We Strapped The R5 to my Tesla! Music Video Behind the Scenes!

And after we were done with all the performance scenes, we actually had some shots of her just dancing in slow motion,
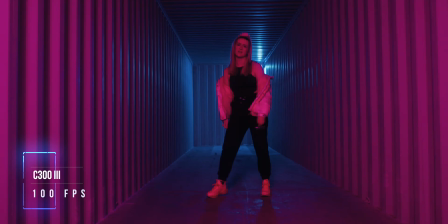4:12 and we utilized the 100 frames in RAW on the Canon C300 Mark III for this,
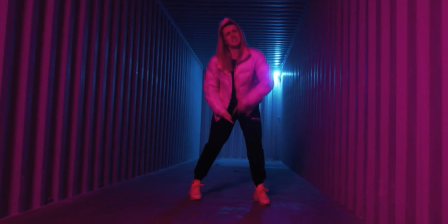4:16 and it actually turned out very nicely. Since it was still very dark, I think I had to use a little bit of neat video, but I will talk about the editing process a little bit later. As for the lenses, the performance shots were all shot with the Sigma 18-35,
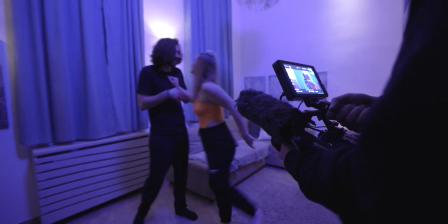4:29 which is the lens that I use 90% of the times for all of my work with the Canon C300, because the lens is just absolutely amazing.
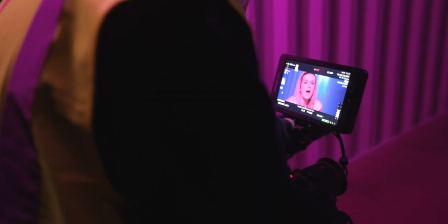4:37 Then for the close-ups, I did the other way around and I went with a 100mm 2.8 from Canon,
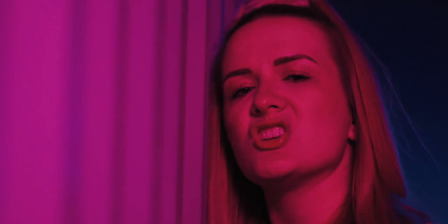4:42 and that is a macro lens, so I have absolutely no problems of getting as close to my subject as possible.
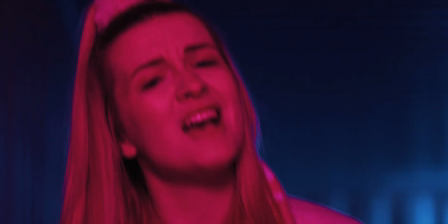4:48 So the combination of the two is absolutely fire, and that is what I use for probably 90% of my productions. I also shot everything handheld,
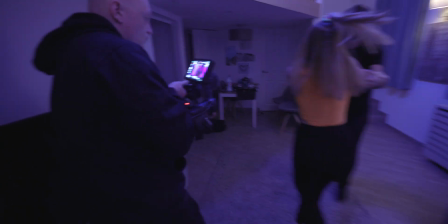4:56 no tripods, no gimbal, because I didn't really need it for this,
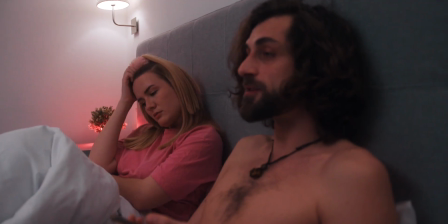4:59 and since the whole video was about struggling a little bit, I didn't want it to be too smooth for most of the shots, so handheld it was.
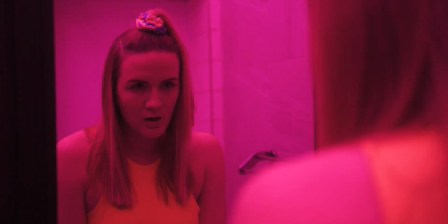5:07 So our next scene took place in a bathroom, and we used the bathroom of our Airbnb, and as a color scheme she also wanted to have everything very pink, so pink it was.
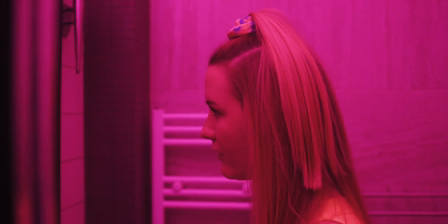5:17 Story-wise, this was the beginning of the music video, where she's talking to herself in the mirror, trying to gather the strength to actually get out of this toxic relationship.
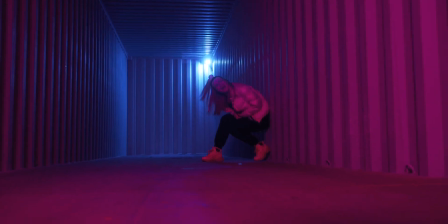5:24 And throughout the music video, she's just getting stronger and stronger, and the music video also ends with her talking to herself in the mirror,
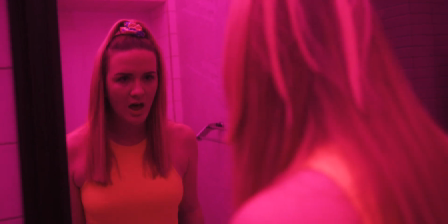5:32 but now she actually gained the confidence and the strength to get out of this relationship. In order to achieve the lighting, it was very easy and very basic.
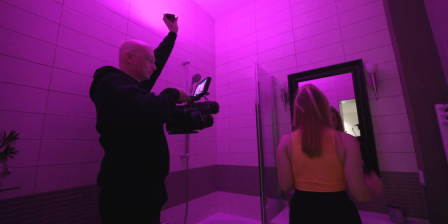5:40 We just used our ND-Cine R1, the same pocket light that we used in our first scene, and bouncing it off the ceiling,
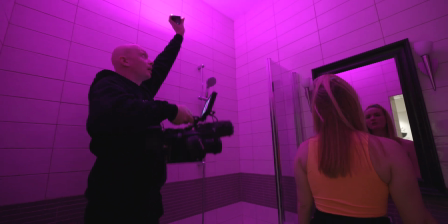5:46 while I was filming the entire scene, standing a little bit behind the artist.
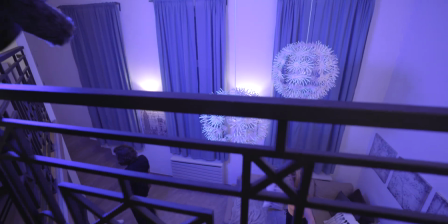5:51 The next scene also took place in the Airbnb we rented for this shoot,
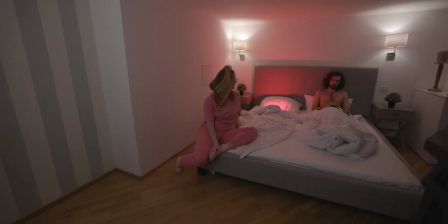5:56 and the Airbnb was kinda cool because it had 2 stories, so we could utilize the same space for 2 different sets.
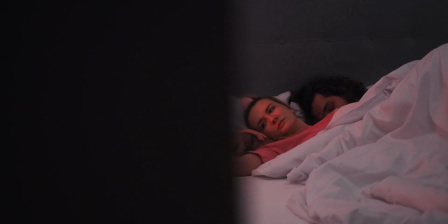6:02 The upstairs scene in the bedroom was kind of to show the struggle of her just trying to get out of the relationship,
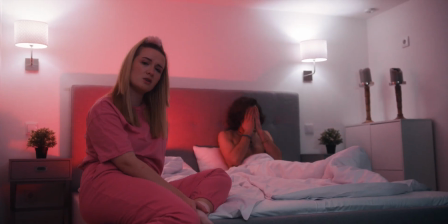6:10 but him also having a somewhat of a decent side, but then everything turned ugly a little later.
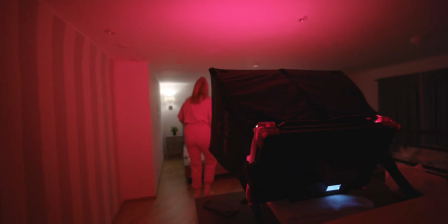6:16 For this, we used our MC200 razor again.
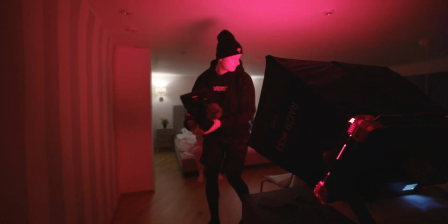6:21 We tried using a lot of pink in the beginning again, but that was just too much pink,
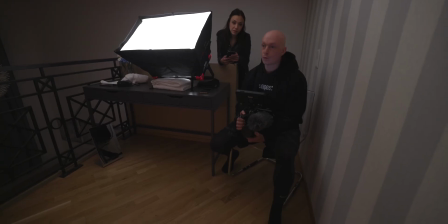6:26 so we kind of strayed away from it and then turned it to just a soft white with a softbox.
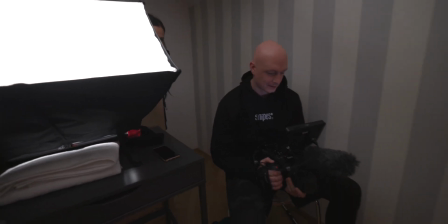6:31 And since we had a really low ceiling, we could actually use the light and bounce it off the ceiling, so we didn't really have to utilize any direct exposure,
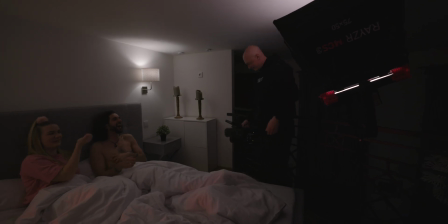6:40 and that way we got a really nice and even and soft light for our entire bedroom scene.
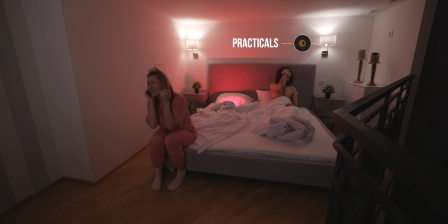6:45 For this shot, we also used the practical lights that were already in the bedroom, which looked kind of cool,
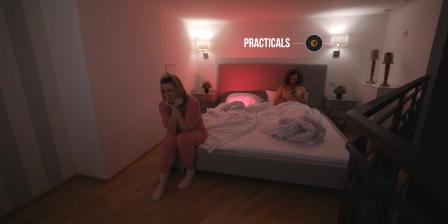6:50 and that also gave us a little bit of a backlit situation, and that I liked too.
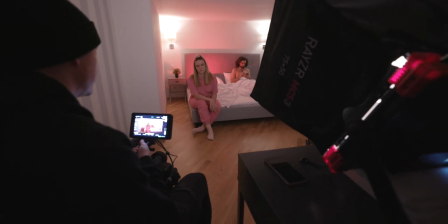6:55 In order to get at least a little bit of color in that scene, and again it was pinkish,
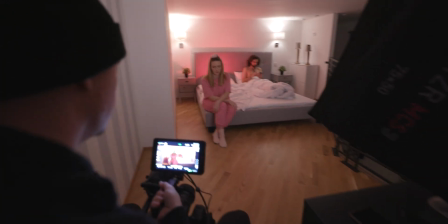7:00 reddish, we just placed the ND-Cine R1 in the bed, and that worked very well too.
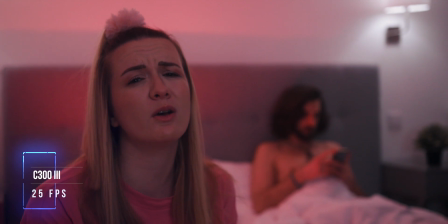7:05 And here we did the same thing that we did in our first scene.
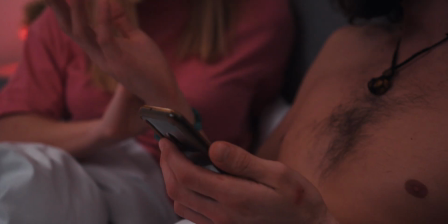7:08 We first shot all our performance scenes, all in 25 frames, recorded the audio, and then we used a little bit of slow motion.
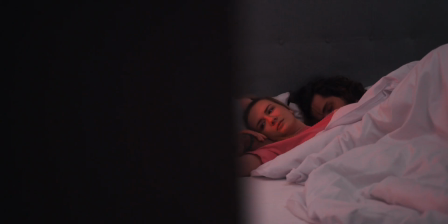7:15 I think we shot it at 50 frames this time, not 100 frames, and just to get a little bit of B-roll to get the story rolling. Our next scene also took place at the same Airbnb, but now on the lower level. And this is the part of the music video where they're really starting to get into it.
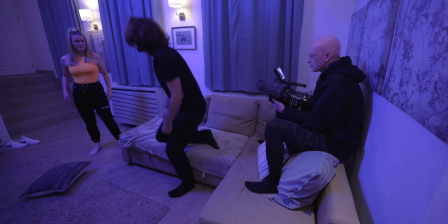7:30 They're starting to fight. So we wanted to change the color scheme to blue.
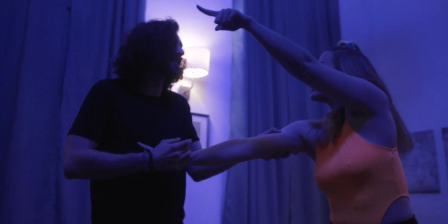7:34 Blue gives off a little bit more of a cold vibe, which I thought was more fitting to the whole fighting scene.
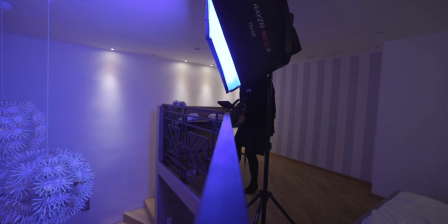7:41 So we decided to shoot everything with a blue color cast, and we used our MC200 razor light again,
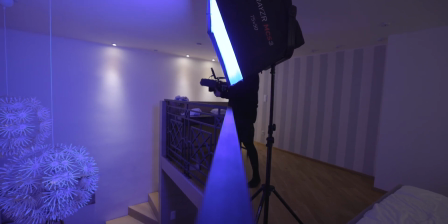7:48 and this time just having it on the second floor, just shooting down again with our softbox to get a really even and soft light throughout the entire room.
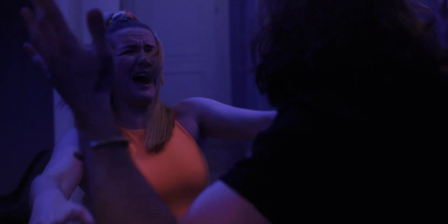7:57 Here we mostly shot everything in slow motion, especially when she's throwing the pillow.
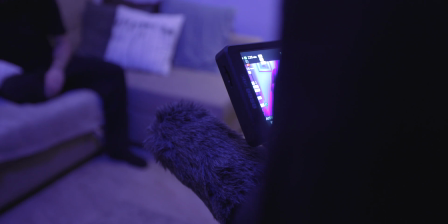8:02 We wanted to get the whole slow motion feel, and when they're fighting, so that you could really see the whole struggling scene unfold before your eyes.
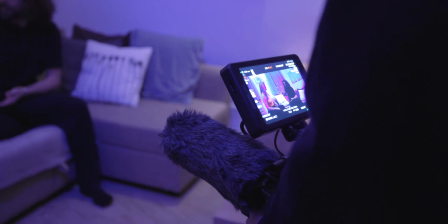8:10 And we used the Canon Z300 Mark III again in 100 frames in RAW.